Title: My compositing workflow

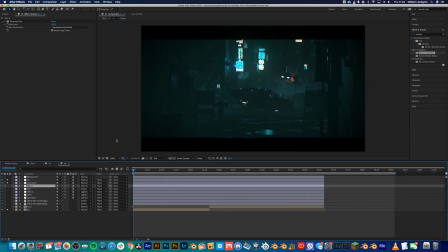[4:02]
Yeah, here I have, these are, I think this is like the best tip, and these two, it's like these two layers. So here's a before and after. Yeah, it's like makes everything look so much better.
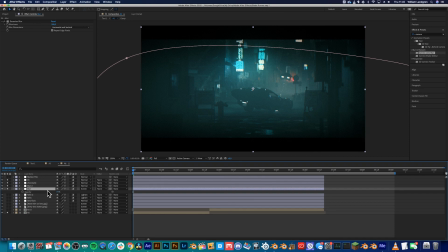[4:20]
So what it is basically, it's an adjustment layer with a Gaussian blur set to something super high, and with the screen mode turned on. So if I only have that one, I can sort of see what it does. So Gaussian blur
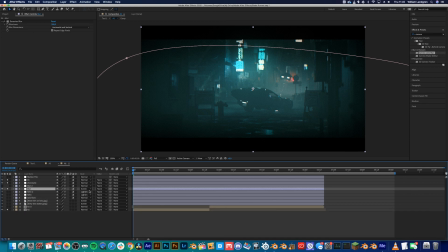[4:40]
and 75 or 74 opacity, and choose the screen mode. I also have another one, which is a normal Gaussian blur with no screen mode. Let's see here. Yeah,
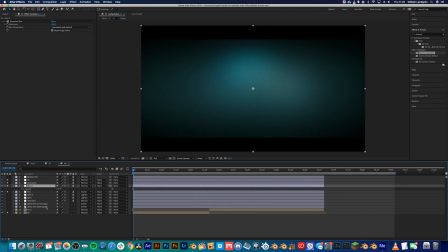[4:58]
it's just this big mess, and if you just set the opacity to 15 or something, it will sort of smooth out everything and make it look hazy and stuff. Super great. The motion tile is basically these black bars.
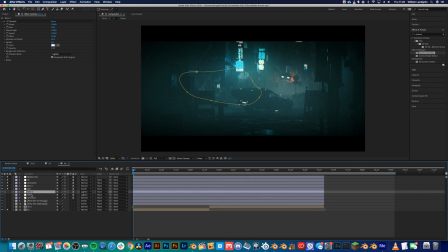[5:15]
Yeah. Okay, so I wanted to have some rain in this scene, so what I did was I just used the CC rainfall effect, which basically adds rain and animates it. And because there was going to be
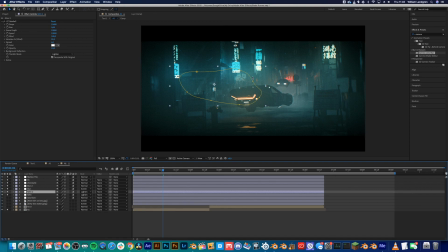[5:33]
light here, so I knew the rain would be further enhanced near the light, so I added some extra rain there. Then I also have my lens flare, which I don't even think you see it here.
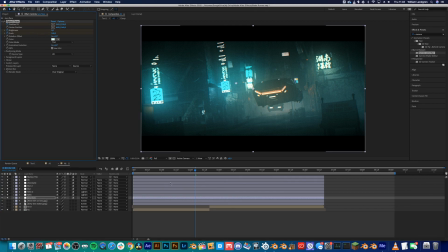[5:48]
Let's see. No, lens flare is probably used at the end here.
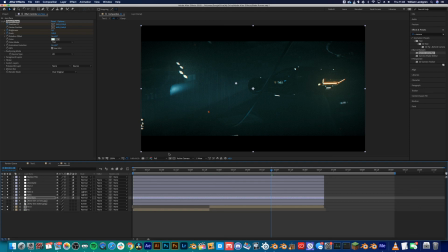[5:56]
Let's see. My lens flares are made with the optical flares thing. Yeah, here I use it. Optical flares by Video Copilot, such a great plugin.
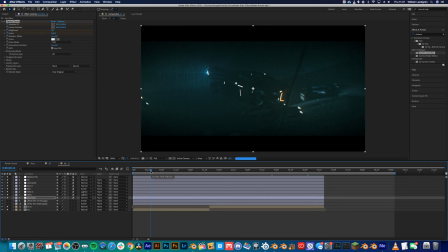[6:10]
I made a tutorial on that also. And to sort of make everything look a little more gritty, I added a
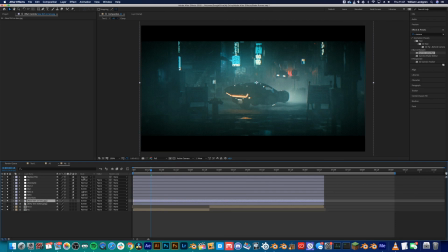[6:19]
lens dirt effect here, with sort of an opacity of 15, so this is on 100%. It's a lot, so 15 works. And I also added some water effects lens thing.
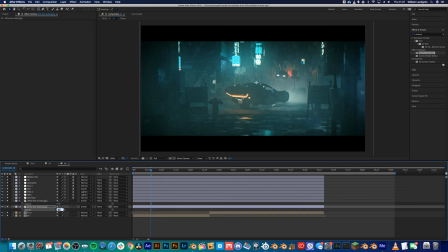[6:37]
Yeah, and just set the opacity to 5. Okay, that's all of my effects. So yeah, hope you found this video useful. Yeah, bye bye.